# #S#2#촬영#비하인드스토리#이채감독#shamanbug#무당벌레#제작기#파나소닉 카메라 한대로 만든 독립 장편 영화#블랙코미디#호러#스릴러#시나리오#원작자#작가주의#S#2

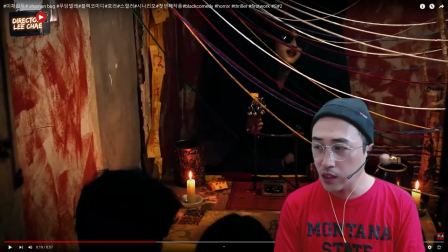안 그러면 배우들이랑 모든 스태프들이 멍하니 바라볼 수밖에 없어요. 이제 감독들은 최소한의 이제 공부가 많이 필요하고요. 그래서 저는 초기 이제 감독 되려고 하는 연출 공부하는 학생들한테, 그리고 지망생들한테는 항상 인문학적인 공부를 좀 많이 하라고 해요. 연출을 하기 위해서 공부를 좀 많이 해야 된다는 거.
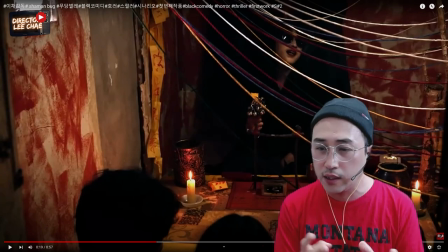그리고 이 집, 이 로켓 자체가 처음에 두 달을 빌렸었는데, 이 집이 이제 여기 살던 어머님께서 이제 3개월 전에 돌아가셨어요. 그래가지고 이 집에 들어갔는데, 이제 어머님이 쓰셨던 물건들이
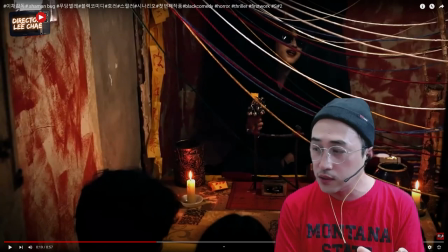옛날 물건들이 다 있어가지고, 그 물건들이 이 안에 이제 구축이 되고 배치가 되는, 뒤에 보면 이제 이런 베개 같은 거, 이런 거, 이 무당 바로 뒤에 보면은 조그맣게 이게 오방 색깔, 그 다음에 이런 주전자, 한약 다리는 거, 초 같은 거 샀고요.
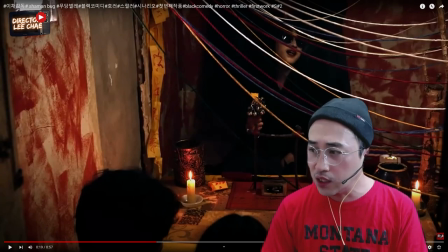그래서 이 안에 있는 미술품들, 그 나무 같은 것들은 이제 썩은 나무들, 산에 가서 이 썩은 나무를 직접 주워 왔어요. 그래서 좀, 느낌이, 샤머니즘 나는 그런 느낌을 주기 위해서, 그래서 이런 거를 좀 갖고 왔고요.
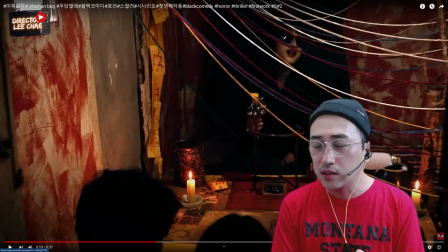여기에 나오는 이제 무당 있잖아요. 무당을 캐스팅하려는데, 아까도 말씀드렸지만 무당 캐스팅을 못했단 말입니다. 그래서 제가 직접 연기를 했어요. 왜냐면 빨리 찍어야 되고 시간이 없었어요.
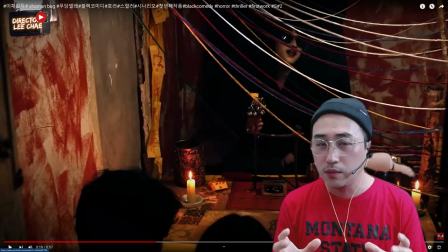그래서 제가 갑자기 이제 감독이지만 무당이 필요해가지고 섭외가 안 됐잖아요. 섭외가 안 되면 어떡해요. 누군가 해야 되는데, 배우들 중에 이제 무당의 어떤 캐릭터를 좀 이렇게 할수 있는, 연기를 할수 있는 사람들이 없었어요. 왜냐면
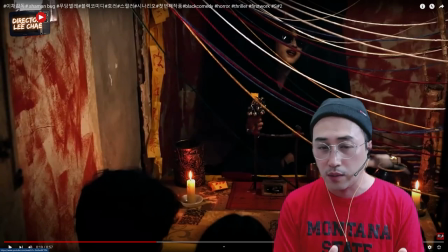자기가 맡은 캐릭터를 일단 무조건 다 소화해냈기 때문에, 갑자기 무당 연기를 한다는 거는 솔직히 감정이입이 못되기 때문에 좀 미안하더라고요. 그래서 제가 이때, 그리고 겨울이었어요. 김포 엄청 추운 날이었는데 급조로 들어가서 무당 역할을 맡았는데, 지금 입고 있는 이 검은 옷이 우비의 옷이에요.
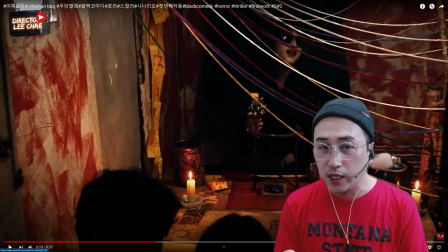우비 옷. 비가 올 때 입는 우비 옷인데, 이 검은 옷을, 우비 옷을 되게 얇잖아요. 그래서 이걸 잘라가지고 만든 겁니다. 그래서 지금 실제로는 이 안에 정말 추워요. 그때 여기가 영하 막 한 22도, 23도, 막 20, 막 그 김포 날씨가 그렇게 떨어졌었거든요.
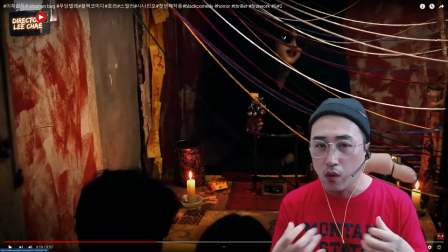그래가지고 솔직히 막 입김 막 나오고, 춥고 손 얼고, 온몸은 안에 이제 우비 하나 입었어요. 우비 하나. 속옷 입고. 그래서 그때 지금 생각해보니까 너무 추웠다는 거.
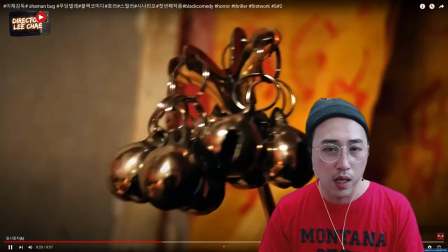그리고 이렇게 넘어가면 이제 대방울.
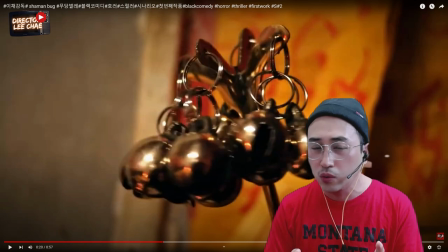이제 신넘버1에서 말씀드렸듯이 이 대방울 자체도 저도 처음 사봤거든요. 대방울을 처음 사봤는데, 와, 진짜 무겁더라고요. 이제 쿠팡에서 이게 딱 여러 순간 좀 뭔가 좀 무서운 느낌이 좀 들었어요.
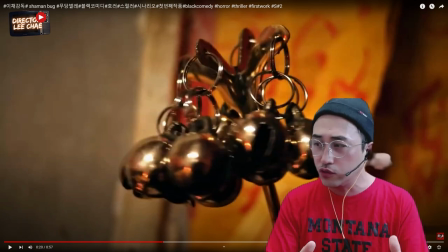저도 처음 태어나서 이 대방울이라는 거를 주문시켜서 받아보고 그리고 이제 막 흔들면서 연기를 하는데 그래서 이제 무속인들이 얼마나 좀 기가 센지 좀 다시 한번 느껴봤습니다.
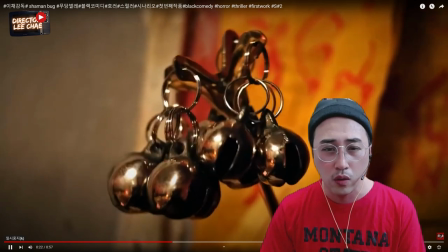그래서 이것도 제가 좀 흔들어봤고 이 신은 이제
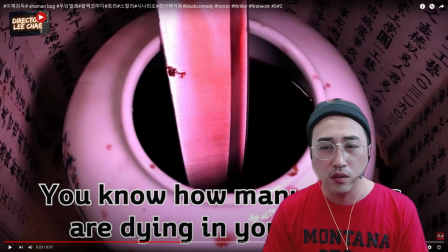무당신이 의식을 치르는 장면인데 이 황아리 이런 것들은 이제 안진의 어머니가 쓰시는 것을 빌려왔어요. 그리고 이 안에 이제 의식을 치르는 부엌칼이 이 피 있잖아. 이게 피는 아니고 이게 복분자입니다.
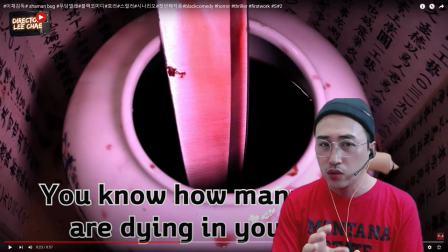복분자. 가짜피를 섞었더니 조금 리얼한 피 색깔이 안 나더라고요. 그래서 피 색깔이 어느 정도 좀 리얼한 피 색깔이었으면 좋겠다 아무리 고민하다가 결국에는 이제
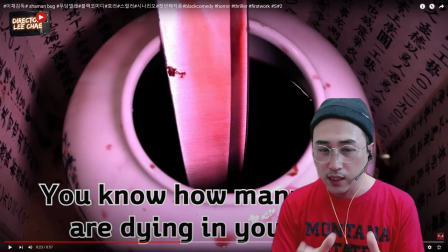복분자에다가 살짝 물감을 살짝 탔어요. 그래가지고 이제 이 색깔이 난 거고 요게 찌꺼기 같은 걸 나오죠.
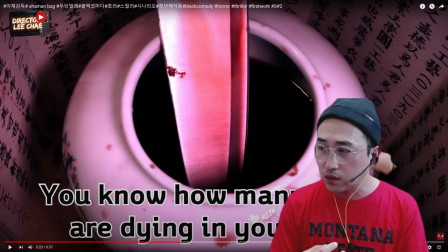이제 무당이 이 의식을 치르면서 사람들에 대한 어떤 묵었던 죄의식이나 이제 찌들었던 어떤 그런 때 같은 거, 죄 같은 거를 이제 벗겨내는 어떤 그런 주제의 의식인데 이런 건더기 같은 거는 이제
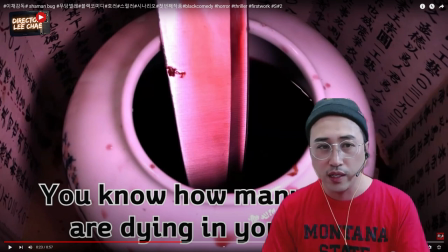담뱃재를 으깨가지고 안에 집어넣어서 물을 부을 때 이제 찌꺼기가 씻겨 내려가는 그런 느낌을 줬습니다.
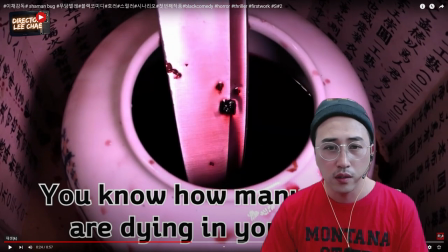이렇게 보시면 내려가죠. 이게 다 담뱃재예요, 담뱃재.
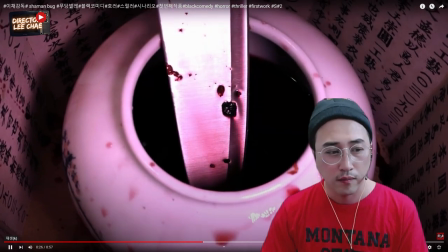그러면 대사가 치죠. 니들 손에, 그러니까 이제 무당 앞에 앞으로 펼쳐지는 이제 주인공 3명이 등장하죠. 그래서 무당 점을 보러 오는 거예요.
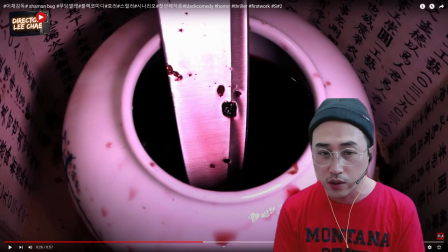점을 보러 오는데 무당이 한 번에 딱 알아보는 거죠. 니들 손에 죽어간 놈이 몇 명인지 알지? 그러면서 되게 심기가 불편한 대사를 치죠. 얘네 3명들.
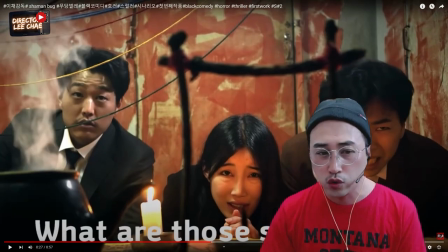여기서 상당히, 여기 오른쪽에 이 촛불 바로 밑에 있는 분이 이제 보스. 그 다음에 순이. 가운데 여자 순이. 보스의 와이프입니다. 보스의 조폭 마누라죠. 그리고 옆에 이제 왼쪽에 이제 한약 다리는 바로 위에 연기가 뿜어져 나오는 이분은 이제 넘버 2.
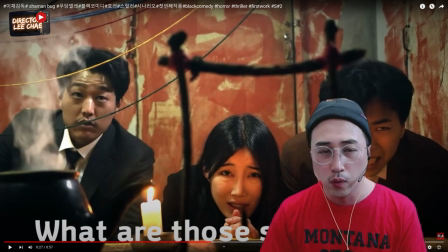이 세 명이 이제 점을 보러 오는 거고 이제 이 공간이 아까 이제 막둥이가 아까 했던 공간이고 그래서 여기서 대사를 보면 선글라스 뭐야 또
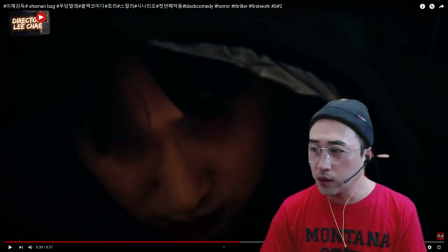여기서 이제 이렇게 딱 보면은 이걸 제가 이제 편집해서 좀 많이 잘랐는데 좀 살벌해가지고 왜냐면 이제 여기에 이제 아까 우비 옷이 나오고 여기 눈이 시뻘개요. 그래가지고 이제 이것도
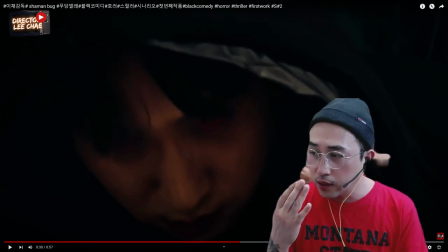해외 직판으로 이제 구매시켜가지고 눈에 꼈는데 눈에 처음에 저도 렌즈 같은 거를 처음 껴봤는데 너무 아프더라고요. 그래가지고 몇 번 시도 끝에 꼈습니다.
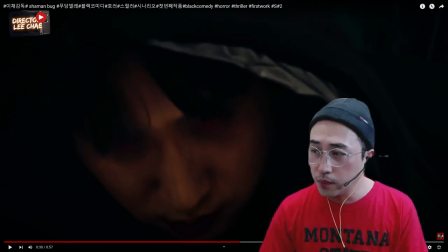하지만 이게 이제 좀 너무 리얼하게 보이면 좀 뭐 장난하는 것 같기도 하고 그래서 살짝만 보여주는 그래서 이 눈 렌즈 빨간 렌즈 이거 이제 눈에 요거를 끼는 데 있어도 되게 힘들었다는 거 눈이 되게 아팠다는 거 아프면서 참고 연기했어요 그때는 그리고
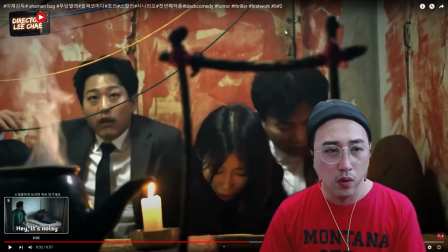그러면서 이제 반응 보고 이제 이 넘버 2가 그러죠 그 선글라스는 뭐냐고 건방지게 그러다가 이제 선글라스를 벗으니까 눈이 시뻘건 거예요 그러면서
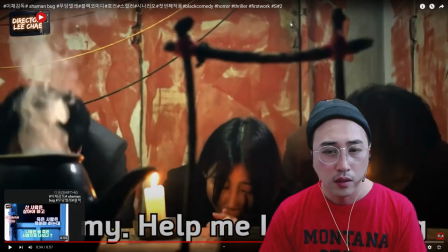그 살기에 기겁을 하는 장면이죠. 그리고 이제 이 탕 밑에 이제 뭐 불이 없어요. 불이 없는데 막 끓고 있잖아요. 불이 막 끓고 있잖아. 이 끓고 있는 거는 뭐냐면 여기에 이제 향가루를 붙여가지고 연기가 모락모락 피어 오르고 있는 거예요.
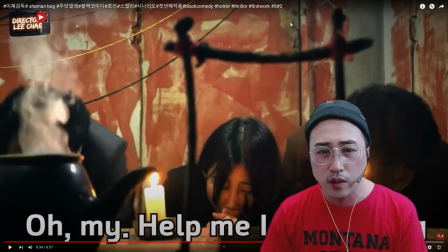그리고 이 앞에 이제 단두대에 보면 좀 이제 다음 이제 장면을 보면 귀뚜라미가 매달아져 있는데 이 단두대 나무 같은 것도 일일이 다 깎아서 만든 겁니다.
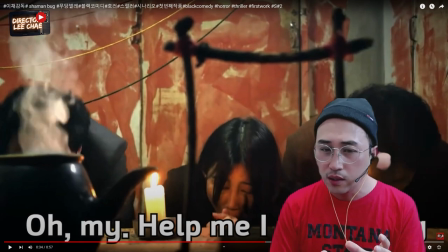그러니까 영화는 한 컷 한 컷을 이제 뒷배경이든 앞배경이든 영화는 그 주제에 맞춰서 메인 플롯에 맞춰서 갈등에 맞춰서 그 내면적인 갈등이나 외면적인 갈등을 드러내면서 암시적으로 앞으로 펼쳐지는 영화들에 대한 느낌을
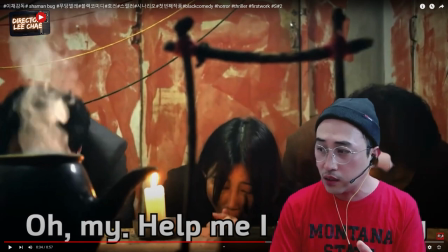시각적으로 비주얼적으로 관객한테 제공할 의무가 있어요. 이 영화의 장르의 톤에 맞춰서 한컷 미술의 심혈을 많이 기울였다는 거.
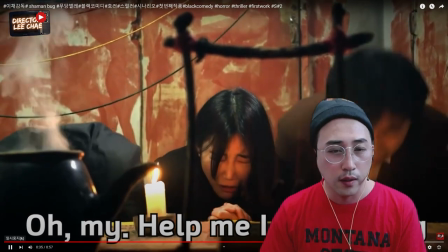그렇게 해서 이렇게 넘어가면 죄송합니다 형님 살려주세요.
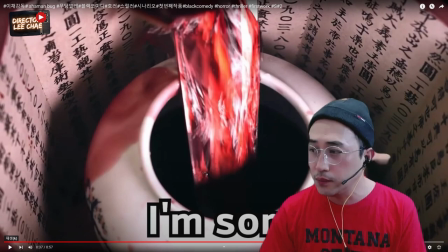아까 여기 봤죠? 이게 복분자입니다. 복분자.
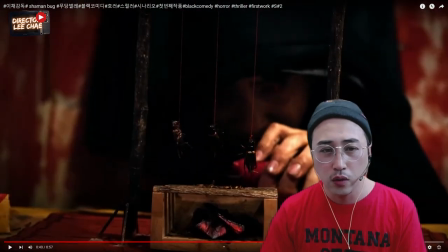여기 봤죠? 여기 이제 귀뚜라미 나오죠?